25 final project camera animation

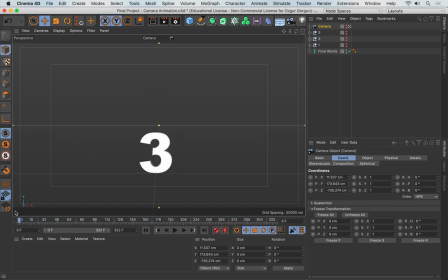4:09 And what I'll do now is to go back to the beginning, keyframe the Z of the camera, that's this position here,
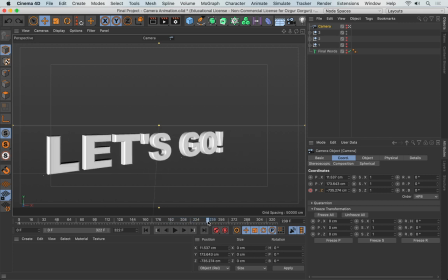4:19 and then I'll go forward until about here, where I can see the final text, and I'll pull out a little bit.
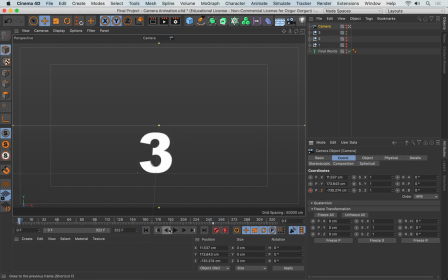4:33 I'll keyframe it again. So you see that the camera is going to start pulling back slowly. It's going to be very subtle. Let me exaggerate this a little bit more. So I'm going to hold down Shift so I can jump between these keyframes as I drag my playhead.
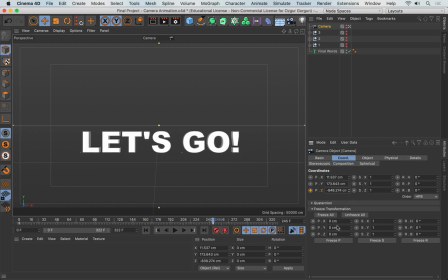4:51 I'll pull this further back. Keyframe again. And let's play again. So it's now a little quicker. Now at this stage, what I want to do, once we see these words, let's go,
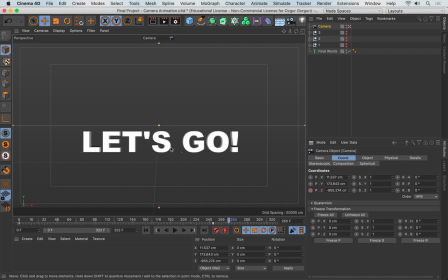5:10 is to pull the camera further back, as if it's going to kind of spring back, and then shoot off into the scene. So I'm going to go here. After this last keyframe, I'll go forward, let's say by 7 or 8 frames, and I'll pull this Z further back,
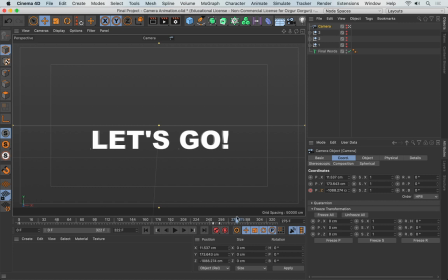5:28 keyframe, then go forward, and then push the Z further in.
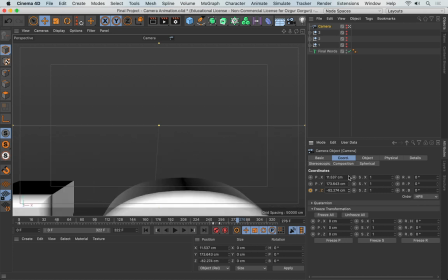5:36 So we go past that text, as if the text is flying, but really it's the camera that's flying past the text.
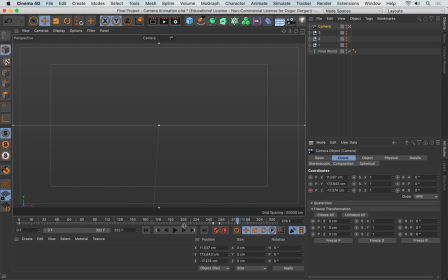5:41 And I'll keyframe this. Now if I go back and play this section, this is what it will look like. That's too slow for the last part, so I'm going to take this keyframe, push this closer. Let's see what that looks like. That's getting better. Let's open up the graph now.
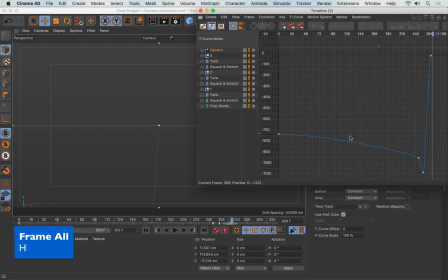6:04 I'll take the camera, press H so I can see its keyframes. You can see, until this section, the camera is slowly animating. Then the camera flies in. But before it flies in, we have an anticipation here.
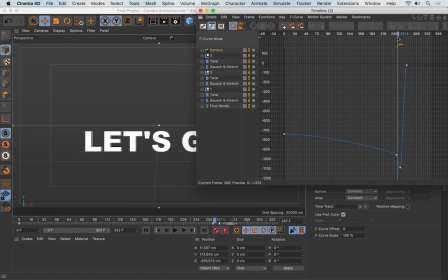6:19 So let's go to those frames. And I'll select these and press S so I can zoom into those. And then first I'll go and increase the hang time here with the Command key. Let's see what that feels like. Let me just go back. Let's see now.
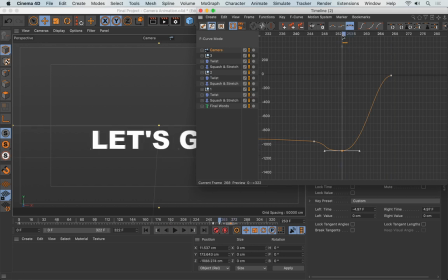6:40 And I want this part of the animation, this part, to be a little quicker. So I'm going to select this last keyframe and push this in. See what that looks like now.
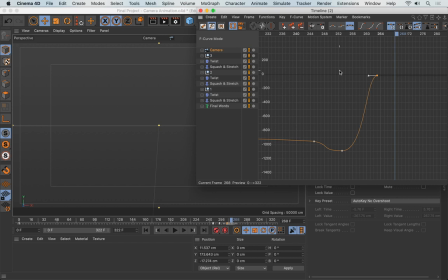6:51 I think that's looking much better now. So take a look. The Z of the camera keeps animating really slowly and gradually until here. Then there's an abrupt change in speed. Then it shoots up in the opposite direction. So here's that animation once again.
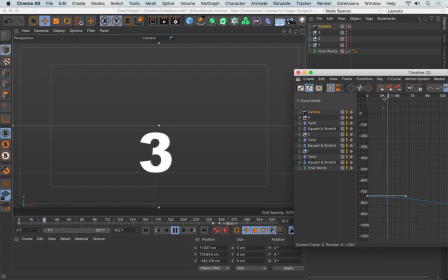Now I think the only problem is that we don't have enough time to read those words properly.
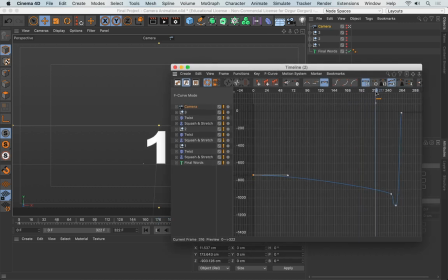7:24 So I'm going to go back. And then I'll have to move these keyframes, all of these, towards right a little bit. So we see the word let's go. And then maybe we want to give this 1 second before the camera shoots off. So I'll select all of these keyframes.
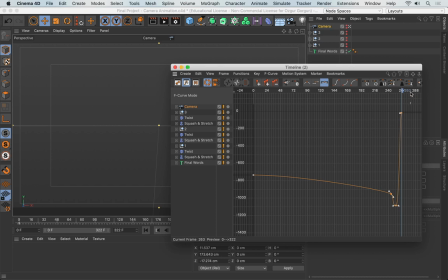7:41 So if this last keyframe is on 263, if I go forward by 24 more frames, so that would make it 287, that should give us an extra second there. So let me just go here, 287. I'll just drag this here with the Shift key so it doesn't move up and down.
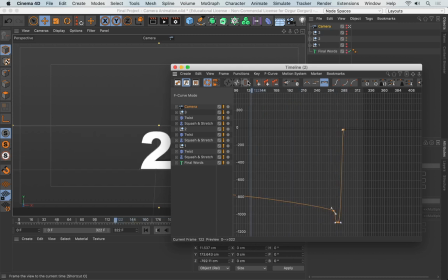7:57 And now if I play, that should give us 1 extra second to read those words.
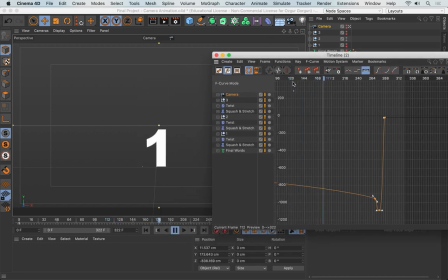And this simple camera animation is going to help a lot when it comes to staging and appeal.